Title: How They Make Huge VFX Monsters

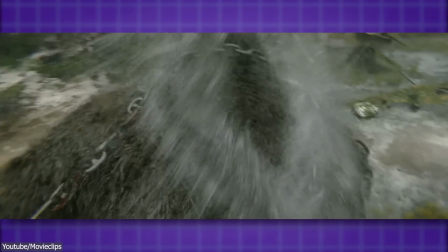[7:58]
The director Jordan wanted something different from the typical gorilla hair,
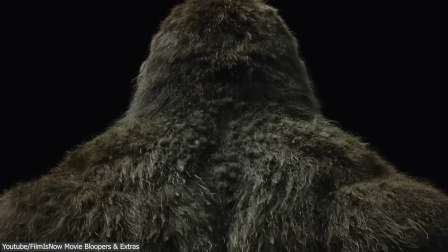[8:03]
so the team made sure to make the fur look not clean, which required an insane amount of detail.
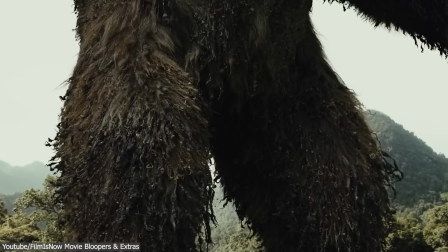[8:08]
The team also added some elements on top of his hair to make it look very dirty.
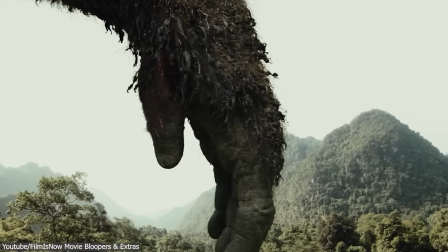[8:13]
For example, they added leaves, mud, and twigs.
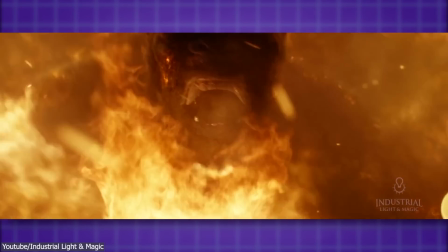[8:17]
The hair also needed to react with fire, where the fur would have a whole new look where there is a lot of singed and burned fur,
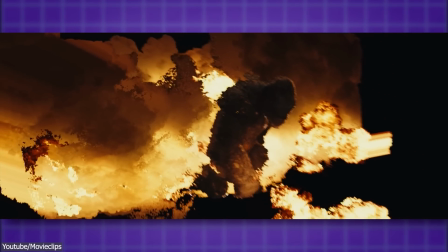[8:24]
so the team had to do some technology development to figure out how to sustain that damage throughout the film for the purpose of continuity.
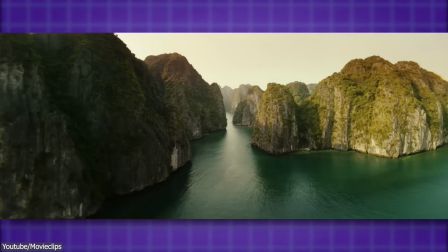[8:32]
Setting the scene was also interesting because, although the film shoot was done in Australia,
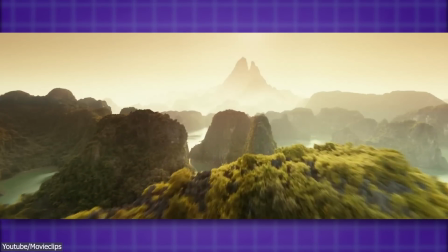[8:37]
Hawaii, and Vietnam, the director wanted the scene to look like it is all in Vietnam.
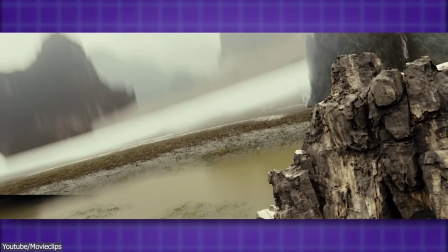[8:42]
So the team started by building the set of all the mountains by having a LiDAR scan and having tons of photo shoots.
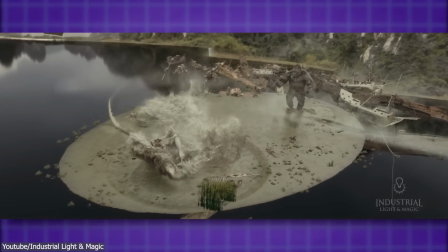[8:49]
And then after building the set, the team needed to define where all of these actions are happening and where to place all the added objects.
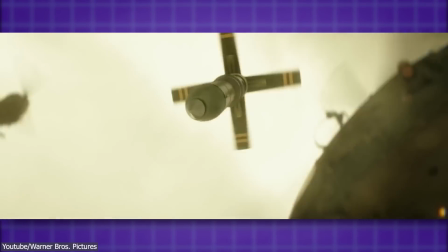[8:57]
Overall, this was a huge project for everyone at ILM who worked very hard to make it happen.
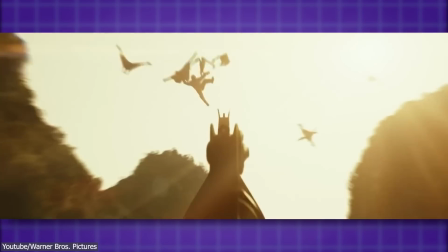[9:03]
And hopefully this will make it one of the best ones when it comes to VFX.
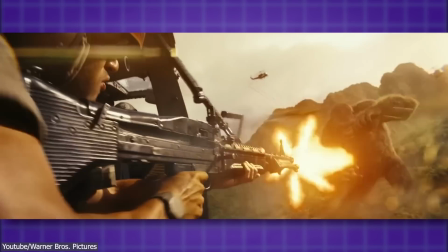[9:08]
Personally, I have watched it twice, and for some reason, I want to watch it even a third time, because it is that good.
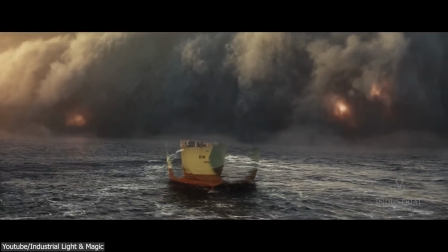[9:15]
I hope you found this video useful. If you did, please give this video a thumbs up and subscribe to this channel.
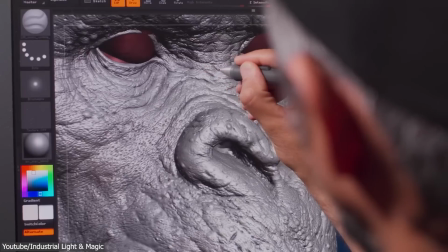[9:22]
You can also take a look at some of our previous videos. Thank you very much for watching, and I'll see you in the next one.